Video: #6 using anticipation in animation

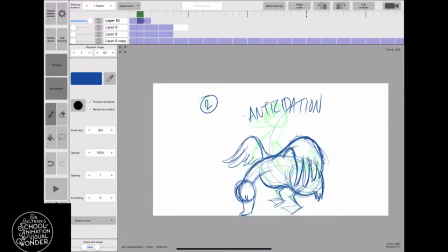12:34 Number 2, the anticipation drawing. And then number 3 is the flying drawing, the action drawing or reaction drawing. Okay? So you're going to pick something, anything, and you're going to have your own neutral, anticipation, and then reaction.
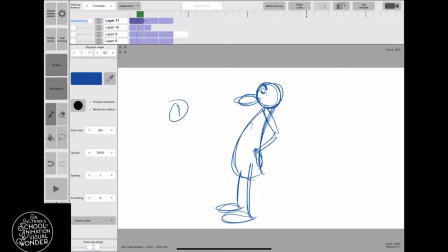12:53 Okay, here's another one. Again, look at that character. It's so simple, right? It's like a child's drawing. There's the anticipation, and there's the action. So the anticipation really reads really well because it goes perfectly in between
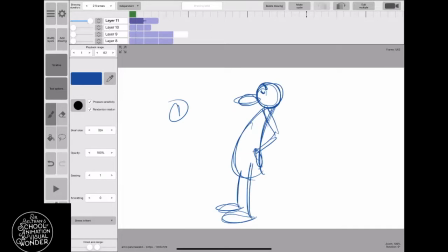13:12 that neutral drawing of him standing and then jumping up. It's also natural. It's the way things move, to be honest. It really is. Any creature that is about to do an action will usually crouch back like a lion that's about to attack,
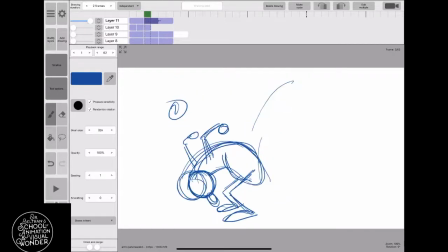13:31 or a frog that's going to jump, or anything. It will crouch down and get more energy. Now here's the last and final one.
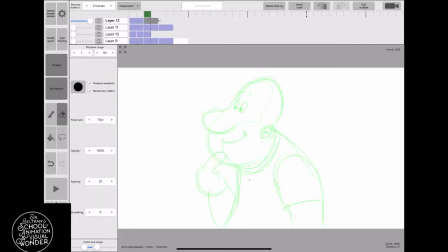13:41 Here's another cartoon take, and this one I put some acting and some fun into it. And there is number 3, the third drawing. I've skipped the anticipation and showed you there he is reacting, okay?
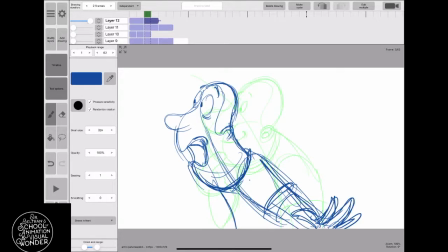13:53 So the first one was a neutral, and then he saw something shocking, and he's reacting to it.
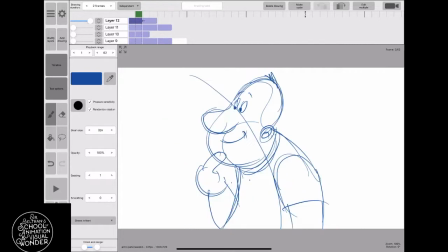14:00 He's like, ah, okay? So there's neutral and then reaction, and you can see it's a strong animation.
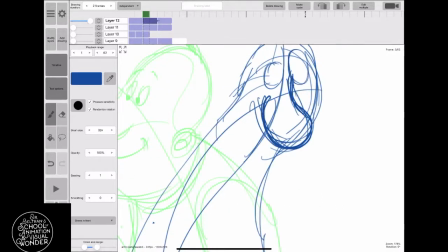14:08 But now I'm going to put in the anticipation,
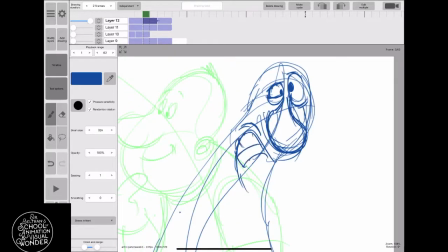14:11 and with this is like a crazy kind of wacky anticipation, like whoa, like I can't believe it, like he's going down.
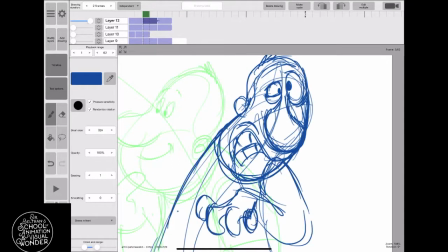14:19 Usually in this anticipation, the eyes will be scrunched in together.
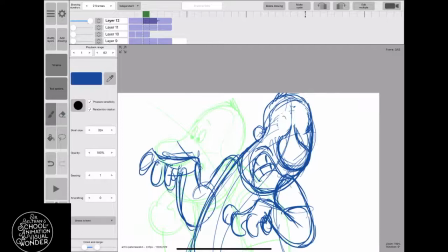14:25 So there he is, just all reacting, and he goes into that. Now this is a really strong anticipation, and it's almost like a key pose, but it kind of gives it a little bit of fun because it just makes it pop. And this is showing you that you can have a lot of fun
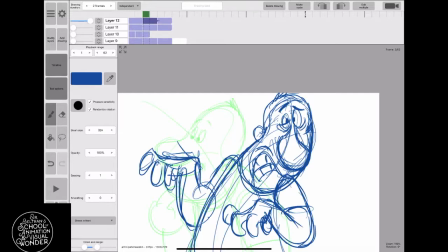14:44 with your key poses and with your anticipation.
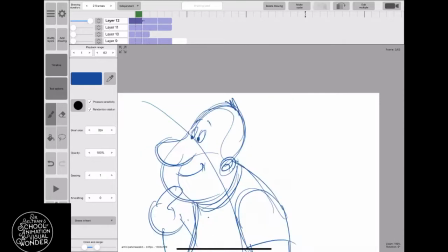14:49 I mean, you can really you can let your imagination go wild. Now, yes, this is a little bit more complicated drawing, but if you think like,
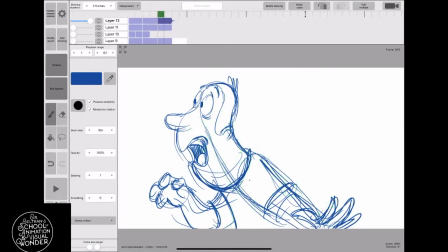14:57 oh my gosh, I gotta draw, and also I'm not doing any of the in-betweens, right?
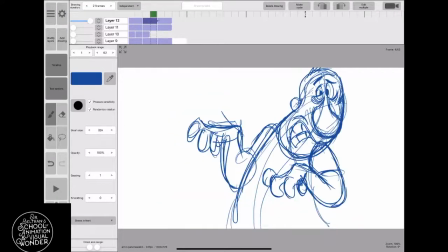15:01 I mean, this whole animation is just a very simple, you'd have to go in and do the in-betweens. So keep your drawings really, really simple. Keep them gestural, keep them loose and messy, and have fun with it.
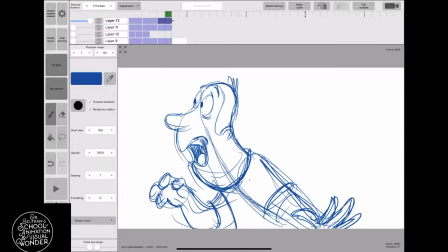15:14 And this is anticipation. And I hope I've laid it out very clearly.
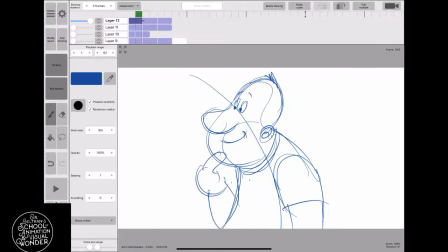15:20 1 is the neutral pose, 2 is the anticipation pose,
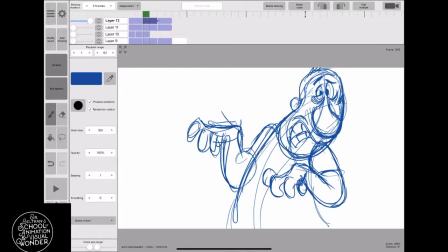15:24 and the third one is the reaction or action pose.
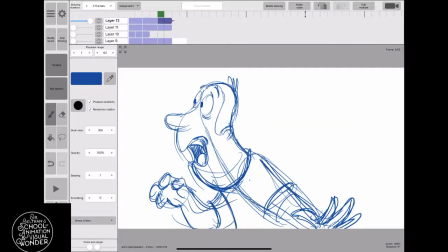15:29 So again, hope you got it, and I can't wait to see your work.